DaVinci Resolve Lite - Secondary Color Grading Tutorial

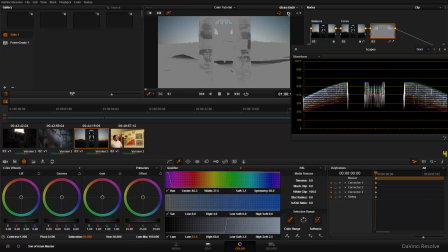(12:26)
Okay, so one area, increase my color range here, 2, 3, 4,
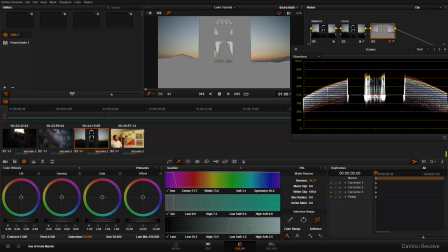(12:38)
5, 6, 7, 8. There we go. And I can denoise that so we don't get any flicker.
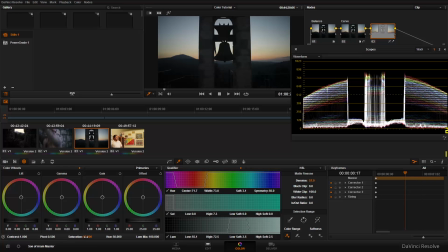(12:49)
Let's turn that off. And we can maybe just saturate this sky a little. And I feel like we've got this kind of mustard happening here. So I'm just going to take that across.
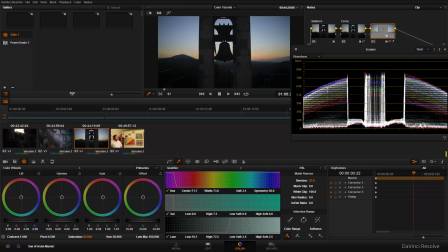(13:06)
See what we have. And again, make an outside node. And if I wanted to, without losing too much of that detail like we might do with a curve, I can bring down the gamma, bring down the lift,
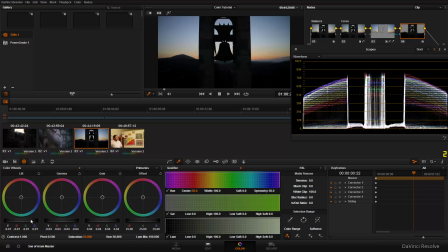(13:26)
bring down the gain, actually up the lift a little. So now we've got more of a silhouette. We've still got some detail here, but we're now really drawing attention to the sky.
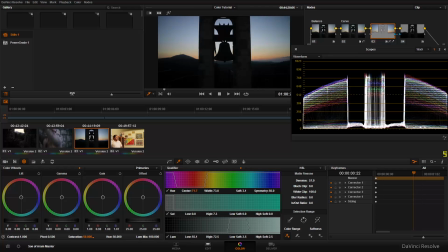(13:40)
And actually, as we're drawing attention to the sky, I feel like we don't really need to saturate it that much. We can let it speak for itself. And that's nice.
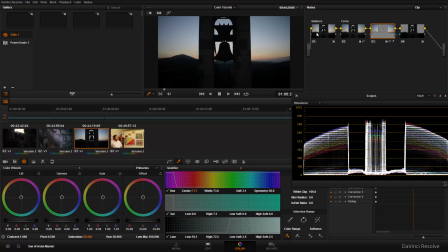(13:50)
We get this effects here, the clouds coming across the hills, and we can see a lot of what's going on, and we still have the detail in the shot.
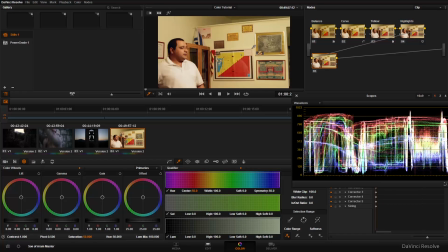(14:00)
Lastly with this, secondary grading, we do have a bit of contrast between the wall and the dude. But I think I'm going to try and draw out some of that wall,
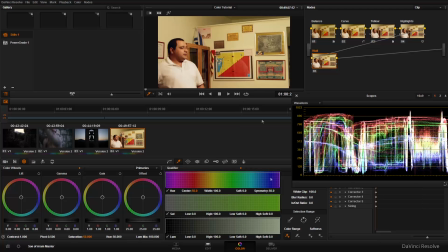(14:14)
and just really for the sake of aesthetics,
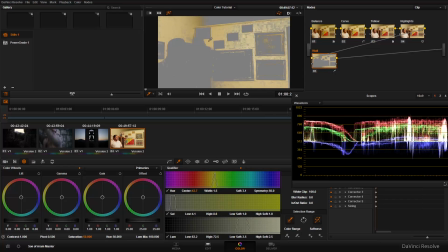(14:23)
see what we can do. So I've got this wall. Do I need this bit too? Yes, I do. So increase the color range.
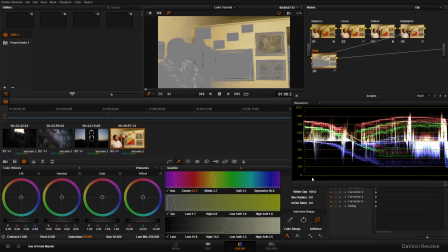(14:39)
This, and that. And we can, again, denoise that.
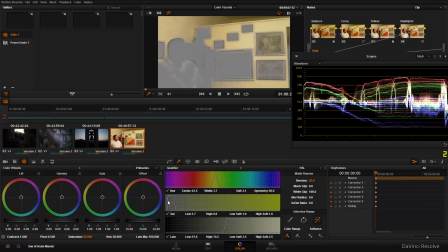(14:46)
And what I really want to do
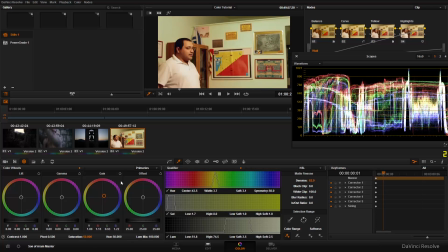(14:50)
is push a bit of something a bit more interesting and less drab than this plain wall. what we should really do is something like that,
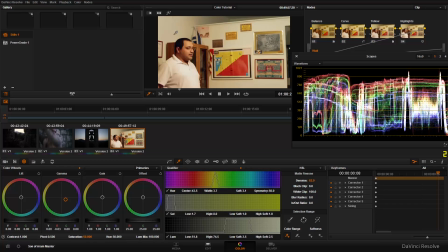(15:07)
just to show the contrast between his face and the wall. So before and after, I'm happy with that. We don't really want a white wall. Off-white is okay. We don't want to do anything too unnatural.
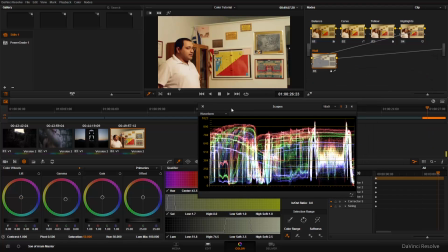(15:23)
So again, no big changes, just before and after. We've got this much cleaner shot now, and we have, again, a little bit more contrast between the face and the wall.
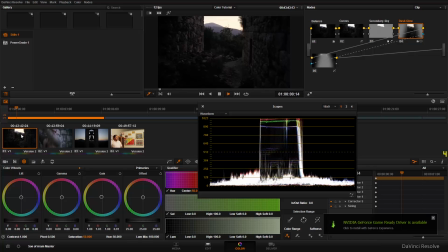(15:34)
So I'm just going to run through these shots in order and play them. With our primary color correction, what we've done is we've balanced the shot and brought out the detail that should have been in the shot to begin with, but for whatever reason wasn't. Whether you've shot in log or, any number of reasons, the shot could be different from what you want to show.
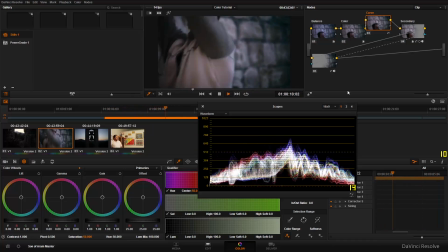(15:55)
And we've done, with primary color correction, fixing, if you like. And then secondary color correction,
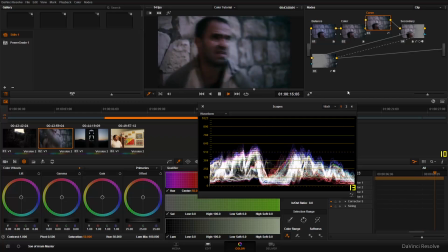(16:04)
we've taken individual colors and changed them if there's something that we wanted to enhance in the shot that should really be there.
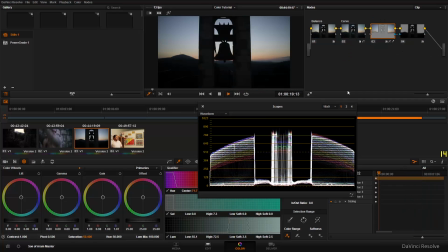(16:12)
We've added in a bit of selective defocus, and in this case here, we've changed the background to suit what we would like to do without us having to go over the top with saturation in the sky,
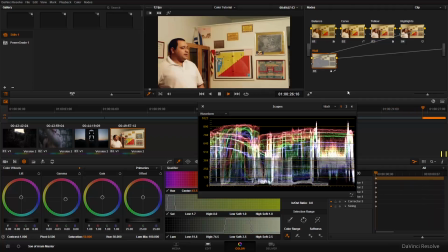(16:28)
so we can keep a natural looking shot. And again here, we've just increased a bit of contrast.